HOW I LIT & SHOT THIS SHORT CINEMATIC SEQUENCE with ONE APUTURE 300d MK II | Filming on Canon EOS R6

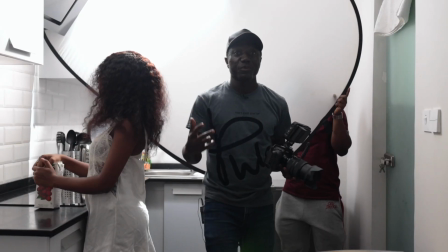So we are cheating again.
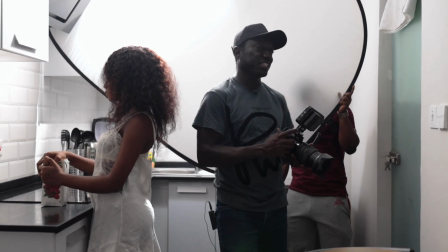So in the first shot, which was picking the drink from the fridge, you noticed I bounced the light in the corner because there was no other way for me to modify the light.
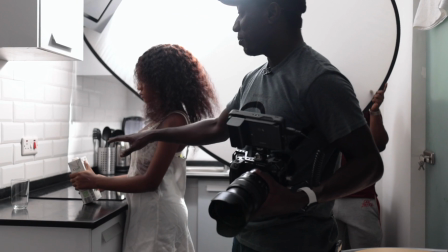But right now, because all I want her to do now is just pour the juice into the cup, I still want to keep that same backlight.
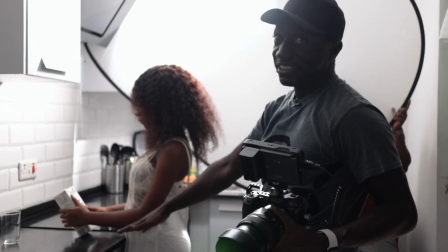So we are pretending as if it's this light from the top that is lighting our scene. But because it's a close-up shot, we can cheat.
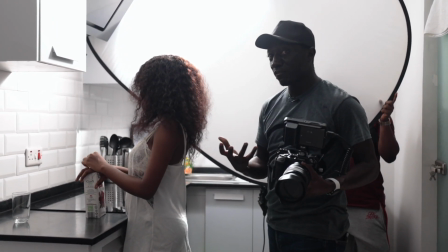So I moved the light, brought it in towards her so I can get a soft light, and then I'm just diffusing it with this scrim right here.
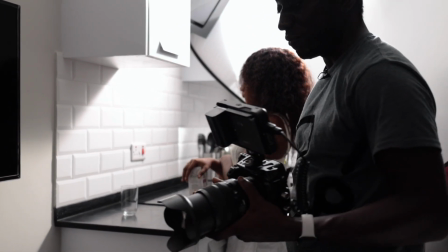So it's gonna create a highlight from the opposite side of where I'll be shooting, and I'm shooting from here.
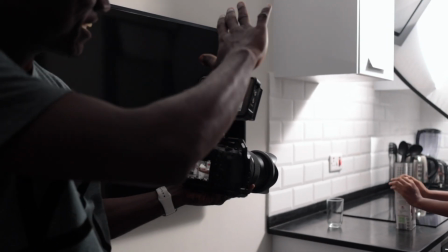So you can see we're getting very nice light on the utensils in the back,
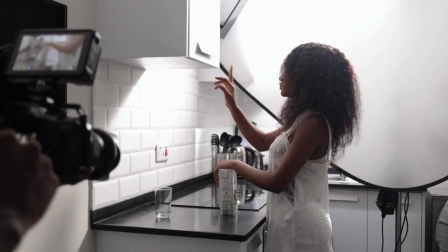and then we're also getting that nice light coming in from behind her, and then we have her hands in focus,
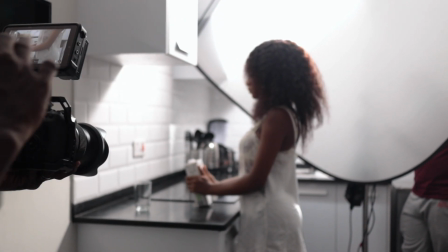and then we're shooting in the shadow part, just adding contrast again. You can see we're maintaining the same light throughout the scene, and it's working really, really well.
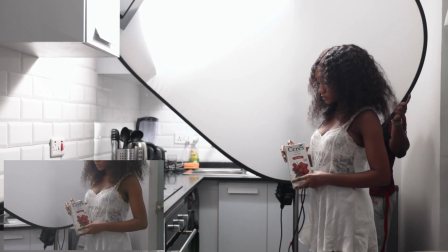So 3, 2, 1, action. She's just going to walk into the frame. Yes, perfect.
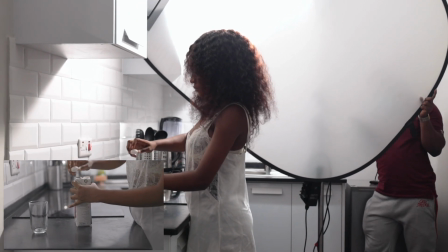Awesome.
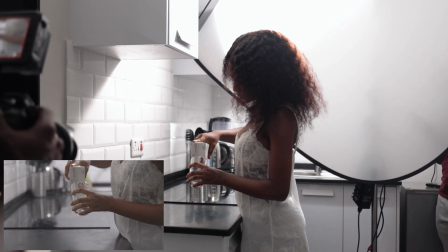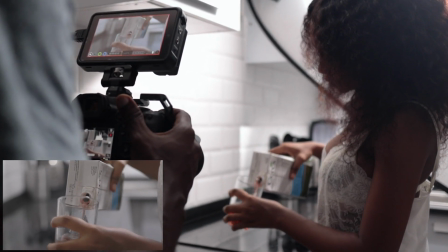Okay, pause, action. You can see all I did was just come a little closer to get like a closer shot of the pouring.
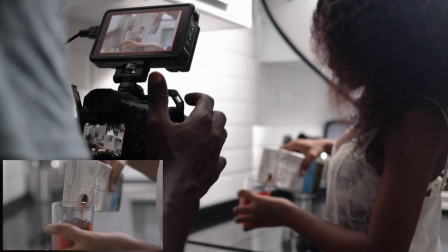That's fine.
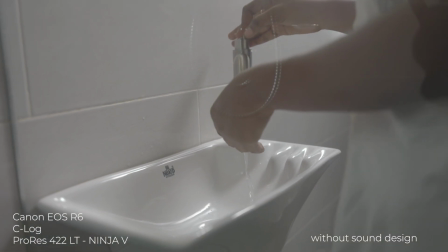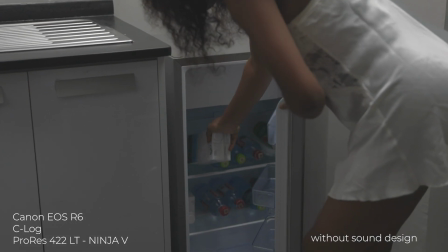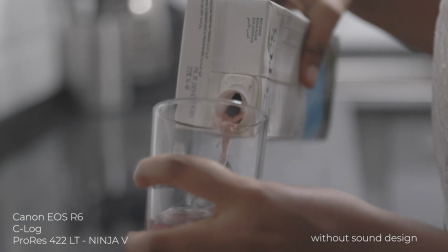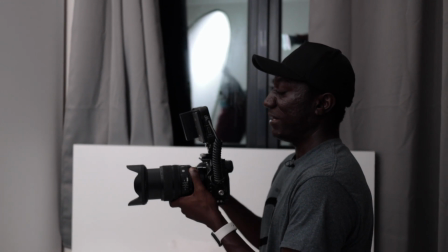So for our last scene, she's just, sitting at the table having juice and some biscuits, but my lighting is still the same.
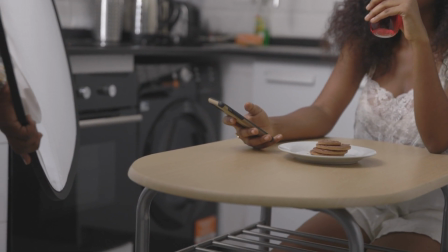I'm shooting to the shadow side of the frame and my light is coming in hot, so I just decided to soften it with the scrim.
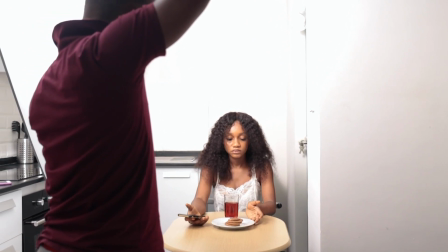Now my scrim is really close to her just so I can get the light to be bright and still very, very soft.
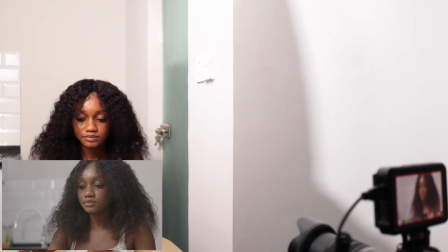Action.